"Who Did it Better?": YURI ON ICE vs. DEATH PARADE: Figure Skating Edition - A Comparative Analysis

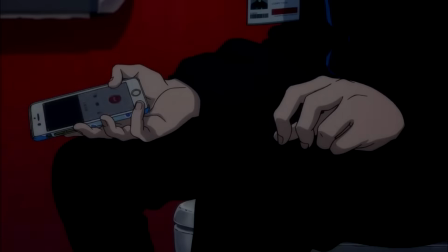(0:07)
Hello ladies and gentlemen, and welcome to a brand new series on my channel that I like to call Who Did It Better?
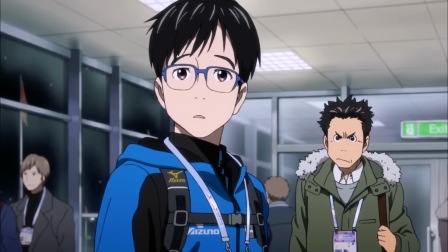(0:12)
So basically, this is going to be a comparative analysis where we take two completely different shows, find a common theme between them,
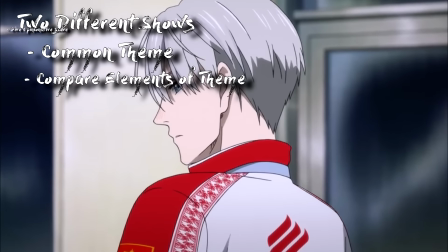(0:19)
and then compare the different elements of that theme while providing opinionative scores to those elements based on our own analysis.
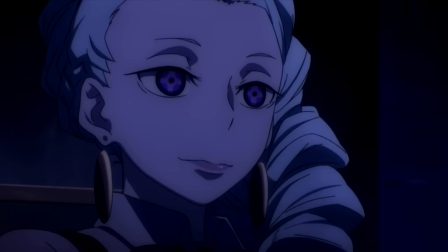(0:26)
So, to help you understand a little bit better, this episode compares the shows Death Parade and Yuri on Ice. Two completely different shows with different genres, different studios and producers, however they share one common theme, and that's the sport of figure skating.
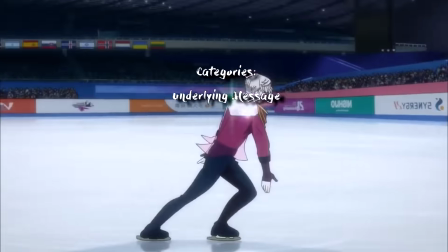(0:39)
So the elements that we have chosen to compare are the implementation of the theme to convey a particular message, so basically the underlying message.
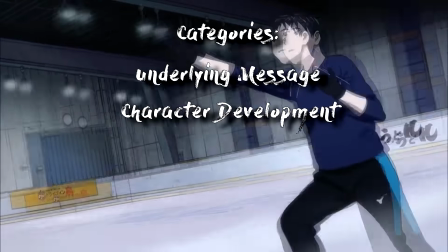(0:46)
Character development, so when a character is figure skating, how does this progress the character's story and in what way?
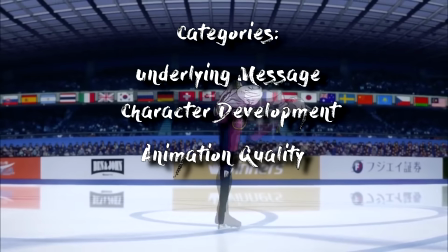(0:52)
Animation quality, so how the figure skating scenes are presented to us in terms of visual aesthetic.
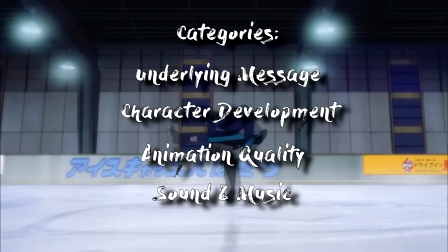(0:57)
And finally, sound and music, which is basically the background music and use of sound effects to make the scene more realistic and emotional.
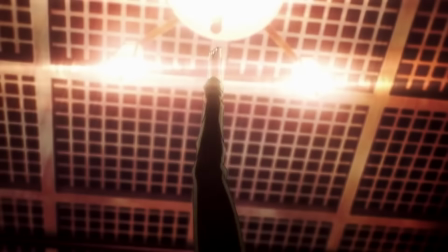(1:05)
So, of course, this isn't a one-man job, so I made a new friend in the anime community to help me out with this analysis, and his channel is OkamiViking.
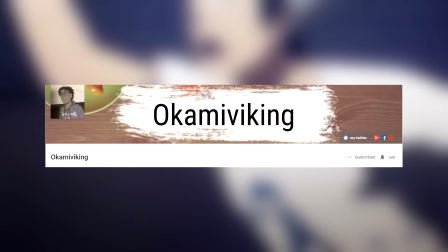(1:12)
So go check out Okami's channel because he'll be covering the deep analytical stuff that goes into the underlying message and character development,
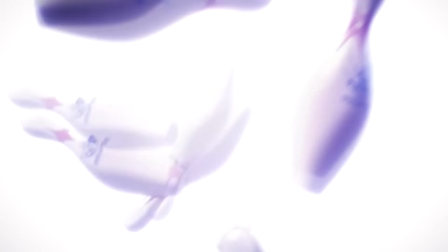(1:19)
and I'll be covering the animation quality and use of sound and music. And by the end, we'll see which show won more categories and determine a winner.
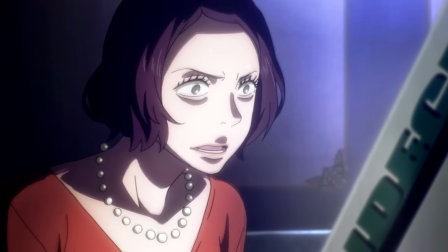(1:26)
So, without further ado, let's get started with our first episode of Who Did It Better?
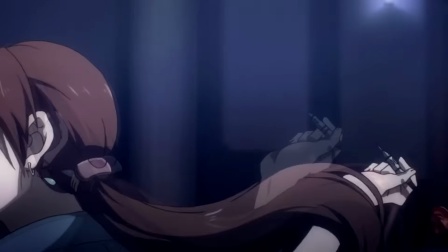(1:30)
Death Parade vs. Yuri on Ice, the figure skating edition.
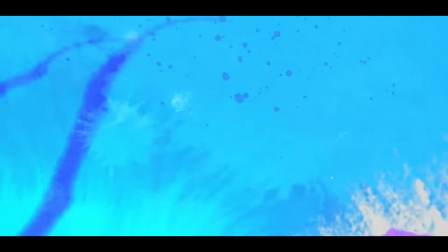(1:33)
So I'm going to start things off with the first category, and how we all make our initial judgments on any show because it's the first thing we see, that being the animation quality.
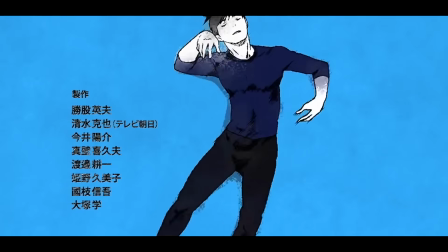(1:41)
Before beginning any show, the very first opinion we will have on it is its art style and animation quality.
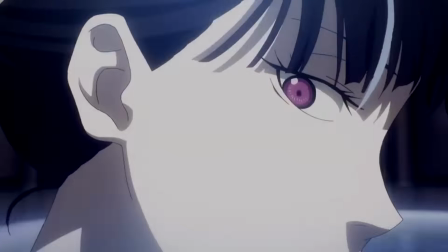(1:46)
But since we are comparing the theme of figure skating, I'm going to focus on the quality and style of the figure skating scenes.
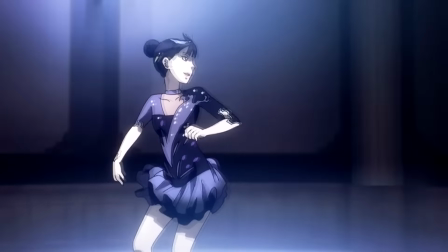(1:52)
However, before we can start judging the shows themselves, we first need to understand the people behind the art.
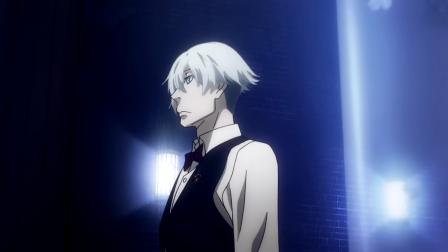(1:56)
Let's begin with Studio Mappa's Yuri on Ice.
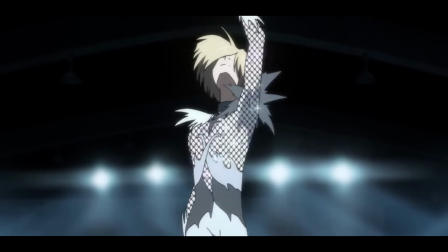(1:59)
According to a study of the show done by Sakura Blog, Yuri on Ice used more key animators than any other anime series during the fall 2016 season.
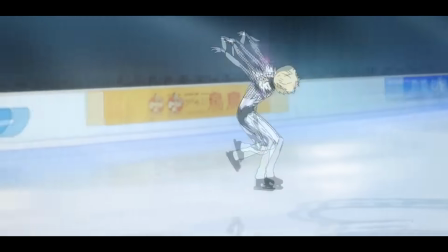(2:07)
They averaged about 48 key animators per episode, but here's the catch, each character in the show was handled by a different key animator.
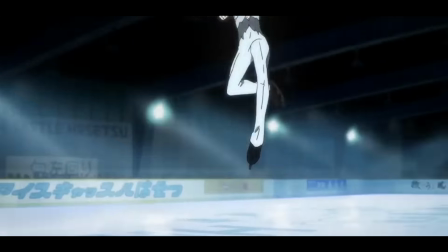(2:14)
That's why each performance was so fundamentally different from the rest, even though they are doing the same movements.
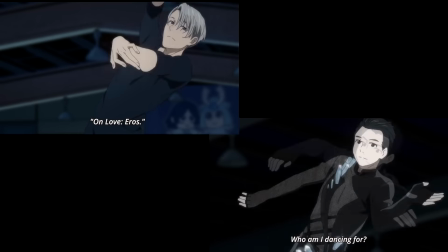(2:20)
So for example, just take a look at when Yuri was attempting to copy Victor's moves. You can spot the more careful movements in Yuri's footwork, which is unique to Yuri's character.
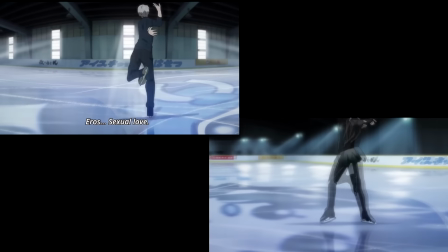(2:28)
However, their use of different key animators for each character may have been their downfall as well, because you can tell that there is a significant drop in animation quality in the later episodes.
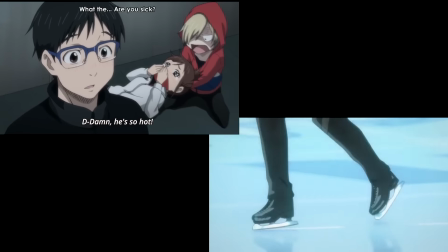(2:37)
The movements become a bit more choppy and less fluent, and the animations seemed a bit more generic.
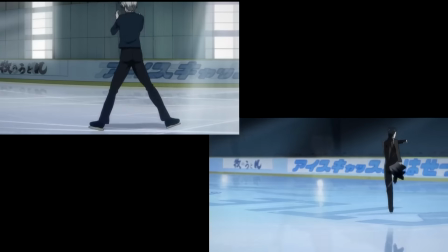(2:41)
Perhaps budget cuts got the best of them, but by that point, it was something that we had seen many times over already, and the animation quality wasn't the most important feature to those episodes.
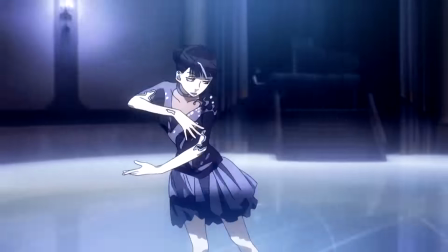(2:50)
Alright, now moving on to Studio Madhouse's mystery thriller Death Parade. Now there was only one figure skating scene in this show, and let me tell you that it does not disappoint.
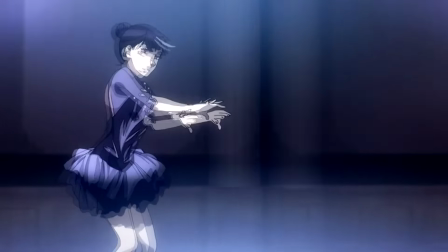(2:59)
If you want to see clear movements, fluent animations, and gorgeous cinematography, then watch this scene.
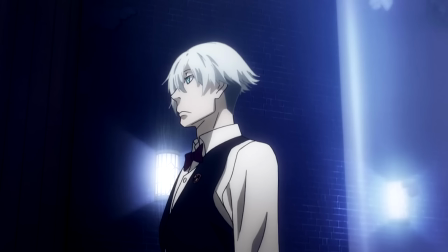(3:04)
But it wouldn't be fair to say that this is what Yuri on Ice should have looked like due to their sheer number of figure skating scenes that they had to animate.
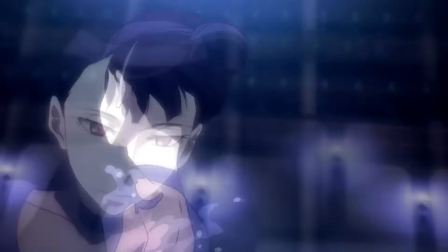(3:10)
However, this is a comparative analysis and we take into consideration quality over quantity.
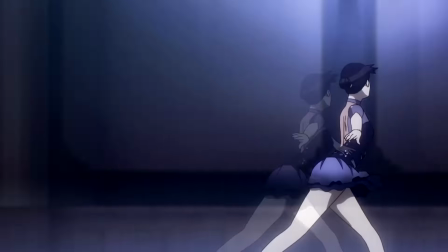(3:15)
From the vibrant changes in color, to the camera movements that sometimes lag behind Chiyuki's movement,
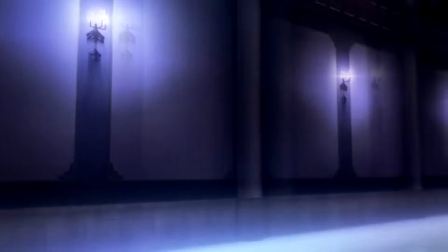(3:20)
to transitional shots from head to skates, you can tell there was a lot of effort and budget put into this scene.
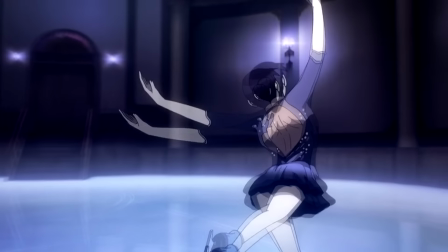(3:25)
A lot of the elements that were in Yuri on Ice's animation was also in this scene as well.
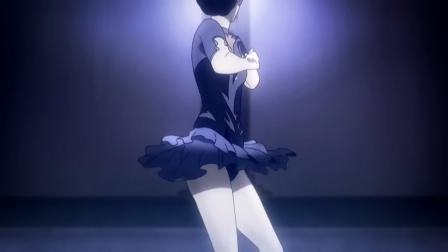(3:29)
Both scenes included the tracks that the skates are making in the ice, and they both even go as far as to include the character's reflection in the ice.
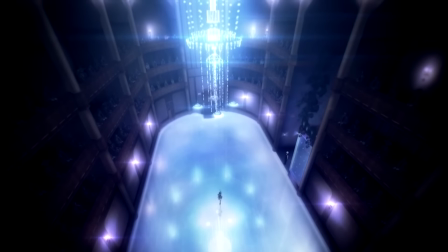(3:36)
However, I feel that where Death Parade edges out Yuri on Ice is with its fluidity and visual aesthetic.
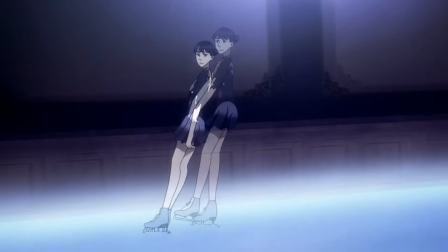(3:40)
Each movements and each transition from pose to pose is animated with the utmost care to ensure that we don't miss a single step.
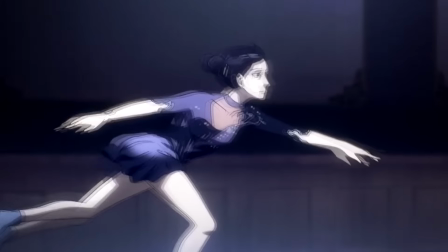(3:46)
So in my personal opinion, based on this analysis of the two shows, it was a really close battle,
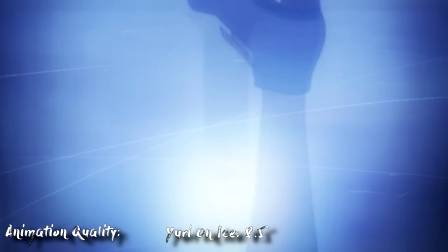(3:51)
but I would have to give Yuri on Ice an 8.5 and a Death Parade 9.5 for animation quality.
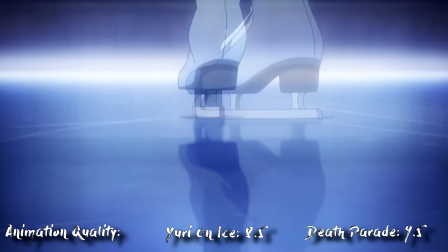(3:57)
Just a friendly reminder though that this scoring is entirely based on personal opinion, and if you happen to feel that what I rated the two shows is not reflective of how they actually are,
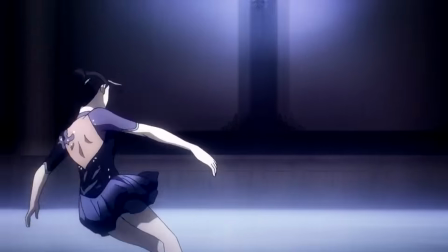(4:05)
then feel free to let me know in the comments below. But please don't go hating on me because I'm giving my personal view on something based on my own analysis.